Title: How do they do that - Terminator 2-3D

Star of them all has to be Arnie, and his latest extravaganza cost $60 million to make. But there have been more expensive films than that, haven't Yes, there have, but not lasting just 12 minutes, because, you know, shot for shot, it's the most expensive movie ever made. It's in 3D, and it's got some incredible special effects. But the trouble is, there's only one cinema in the world where you can see it, and that's in America.
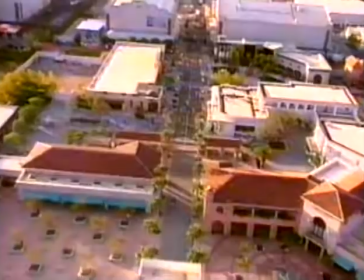0:23 But to see exactly how it was made, you just stay exactly where you are. Universal Studios, Florida.
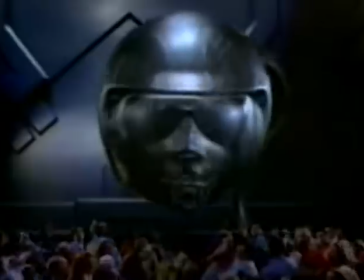0:32 Something big is happening. The Terminator's back. This time in 3D.
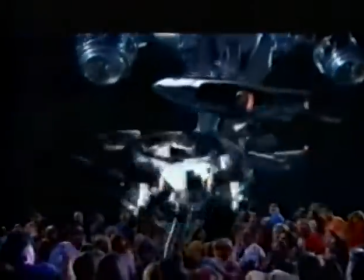0:38 It's all part of a spectacular new experience so real that when the audience put on special glasses, they feel like they're right in the middle of the action.
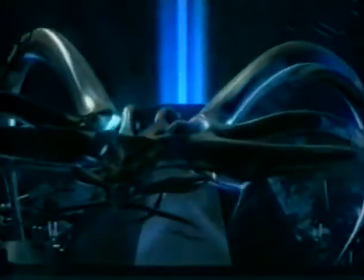0:46 The film sequences are based on past Terminator stories, but the special effects are truly from the future. We actually have characters jumping into the screen, coming back out of the screen, and we're trying to break down that barrier between the audience and the events in the picture.
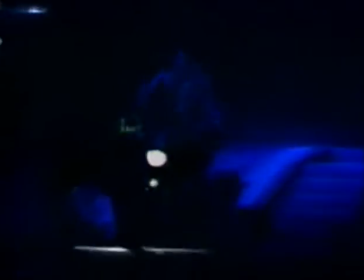1:02 The show kicks off with real actors performing spectacular stage stunts.
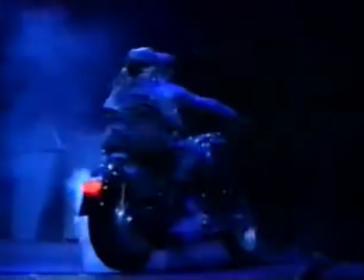1:07 Then they seem to be magically transported into the future.
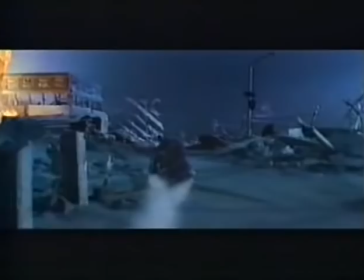1:13 That's when Arnie takes over, thank goodness,
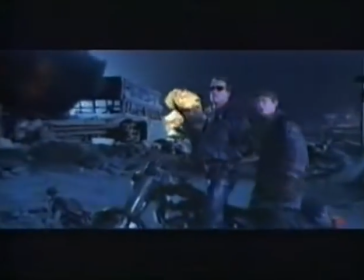1:17 and he resumes the battle against his old enemies in a brand new, specially shot action-adventure.
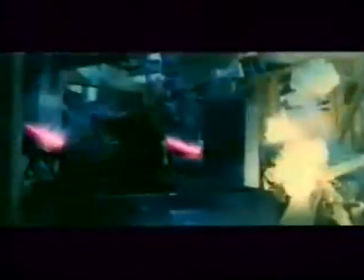1:25 The team behind it were asked to create a film sequence that was more realistic than anything seen before.
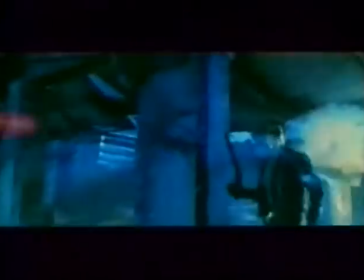1:31 To do that, they decided to shoot the film in 3D, and that was some challenge.
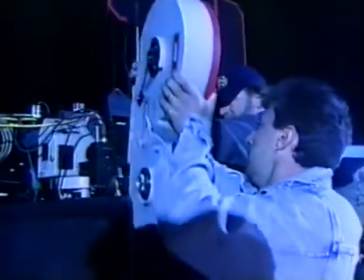1:40 The secret of 3D filming is hidden inside two huge cameras like this.
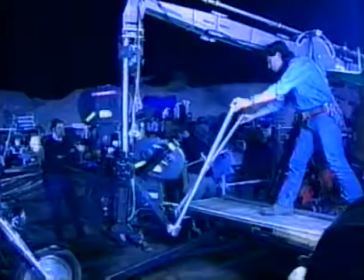1:45 They film the action exactly as our eyes would see it. One films the left eye view, one films the right view.
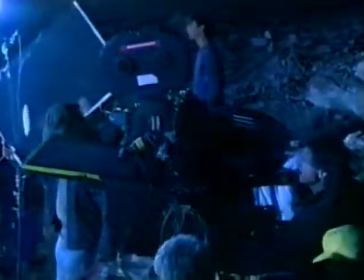1:52 When they're mixed together, that's what gives us the 3D effect. But they're heavy.
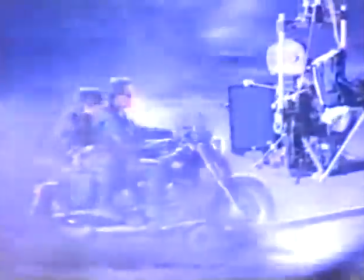1:57 But they still manage to film thrilling chase sequences like this. How did they do that?
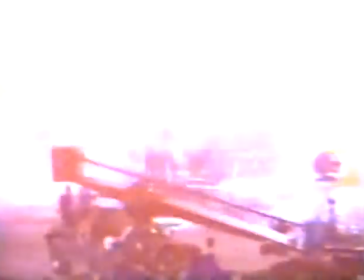2:02 Well, Arnie hitched a ride in the back of a truck. The action was on such a huge scale,
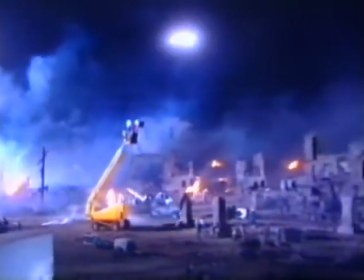2:07 they couldn't use a studio, so they transformed a disused steel mill into a war-torn LA.
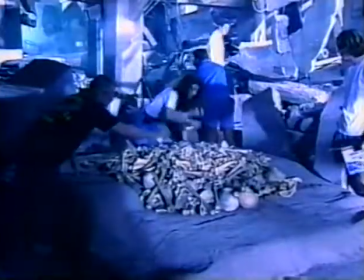2:13 They hauled smashed trucks from a local junkyard, and they made sure the right kind of rubble was in exactly the right place.
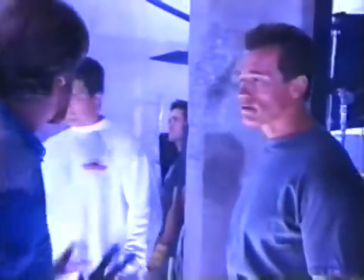2:21 And once they checked with Arnie to see if it was all okay, they were ready to rumble.
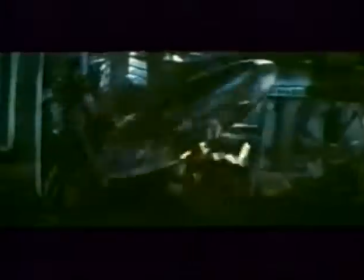2:27 The film may only be 12 minutes long, but it contains a staggering number of special effects.
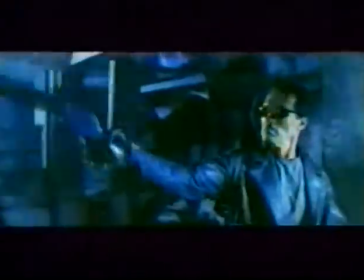2:33 In this scene, they had to make us believe Arnie was being attacked by a fleet of mini gunships.
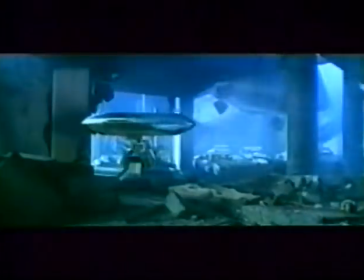2:38 And watch out! They seem to fly right at you.
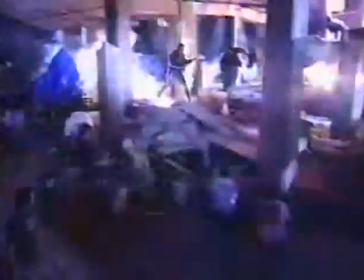2:46 How do they do that? First, Arnie raced around on set, pretending to be chased.
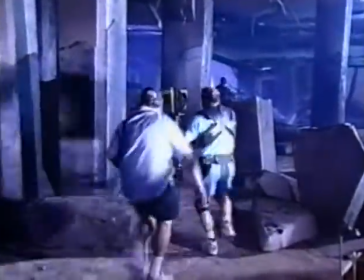2:55 The gunship's point of view was shot with the Steadicam, which could race over the rubble and weave in and out of the pillars smoothly.
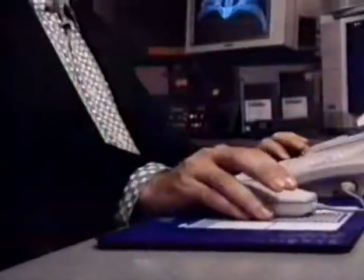3:02 The sequence started with this shot. Then the computers took over.
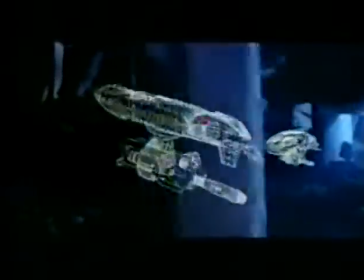3:09 Wireframe models were created and tested out over shots of the set. Then the minute details were added.
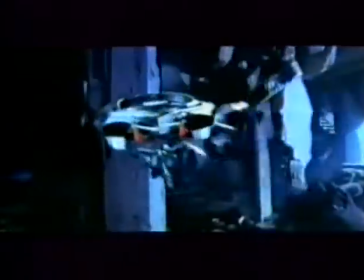3:15 It's these that make the scenes so convincing. If they pass under a light, you would expect to see light on it, or you'd expect to see a shadow. Or if they fly over a crushed pillar, you might expect to see dust blow up.
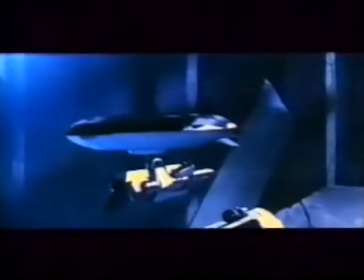3:29 So it's those little visual cues that tricks the viewer into believing that they're real.
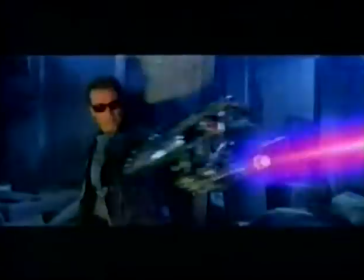3:34 To complete the illusion, when Arnie grabs the gunship, it's just a model.
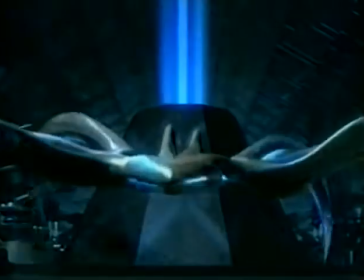3:44 But this is the real humdinger, the monstrous
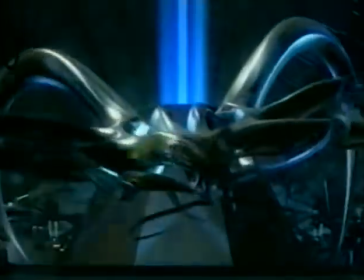3:49 T-1000, or a six-legged polyalloy arachnid, as it's known in the biz.
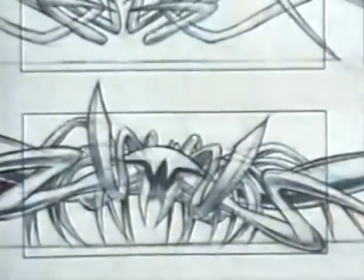3:54 A ferocious creature too complicated even for the computers to create on their own.
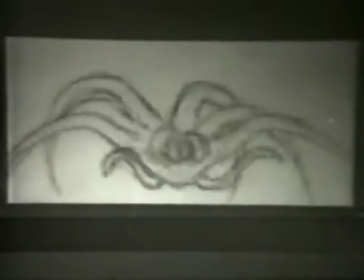4:00 So how did they do it? First of all, an animator drew the sequences to get the movements exactly right.